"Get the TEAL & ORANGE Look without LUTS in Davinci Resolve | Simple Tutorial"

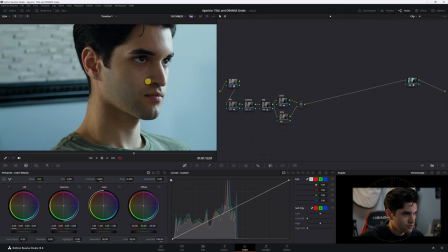343s
what I'm gonna do is go to the skin let's go in on the skin
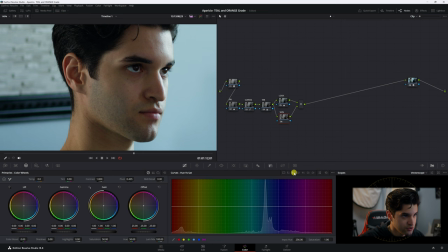348s
all right we're gonna go to hue versus sat I'm gonna highlight
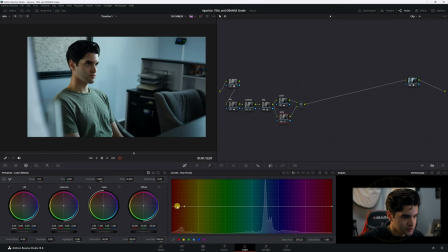354s
the skin and let's just let's calm it down a little bit all right so let's bring it down remember hue versus sat is just the saturation of
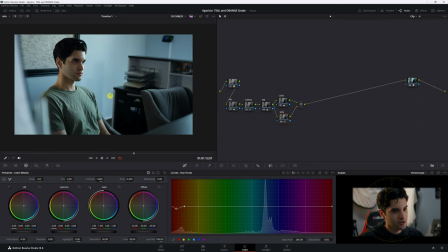365s
whatever color you select so i calm my skin down here we are all right so now how can i make the shot more interesting we kind of have a teal and an orange shot going here so there's still a little bit more adjustments you want to make in order to make this shot
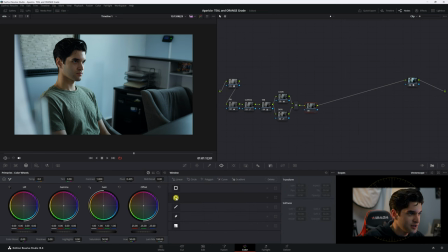381s
more interesting and we can add a power window and go ahead and add it and put the middle point on the highlight of our skin wherever the main light is hitting our skin let's see what we're doing here
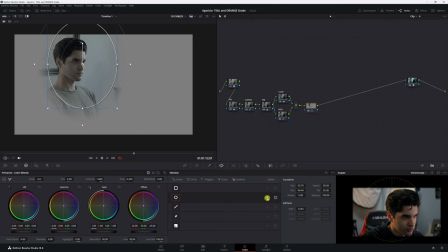397s
okay and then we're gonna want to invert it there we go click off the
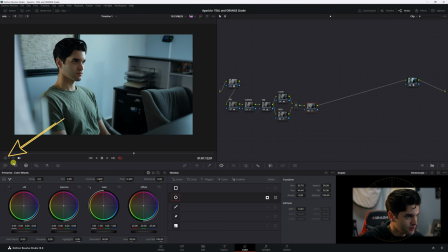403s
highlight and come here click off that window and now we're just gonna bring our gain down a little bit and our gamma down a little bit okay now the shot is a little bit more focused
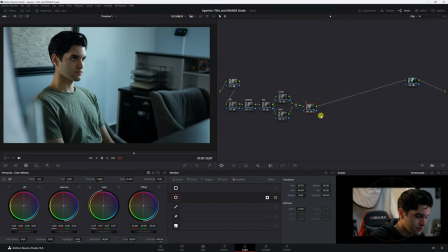422s
in on me on my face power windows we'll label that and then I'm gonna do another thing we're gonna add a parallel node and I'm just gonna add a gradient
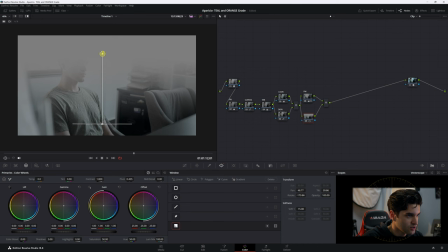437s
right at the bottom very soft gradient very soft then we're gonna get the end of it kind of put it at
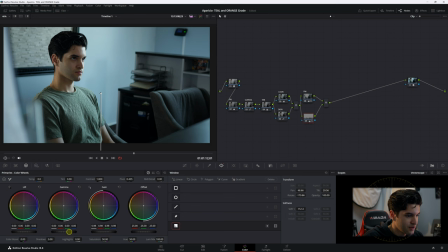445s
the bottom and just kind of bring the the highlights and the mid-tones down there and now we're just
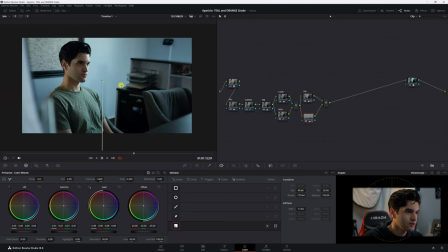453s
kind of focusing it more up in this corner here all right so honestly it's
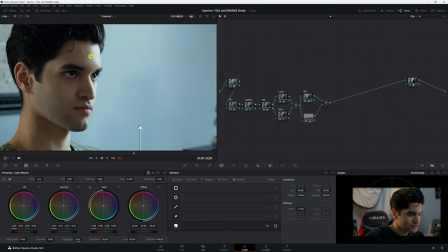459s
looking pretty nice you know we have a natural kind of teal and orange look with
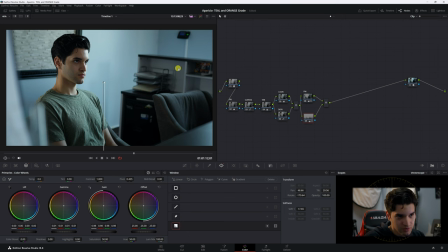464s
the whites not being too blown towards teal and then the
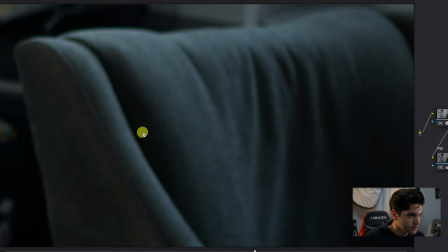468s
the shadows are clean zoom into the shadows look how clean the shadows
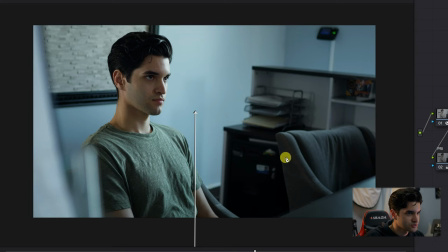474s
are so this is kind of looking like a natural teal and orange to make our our talent pop more
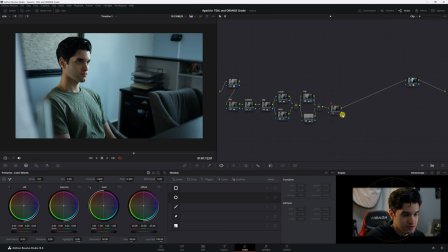480s
let's create a node and let's label this uh face put a power window over the face and just keep in mind never like make this the face just too like orange when you're doing the teal and orange to where it's like looks
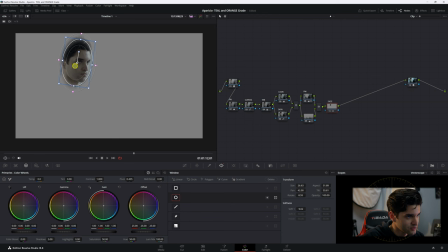499s
too separated from the world around it because then it looks unnatural to me i don't know that's just me all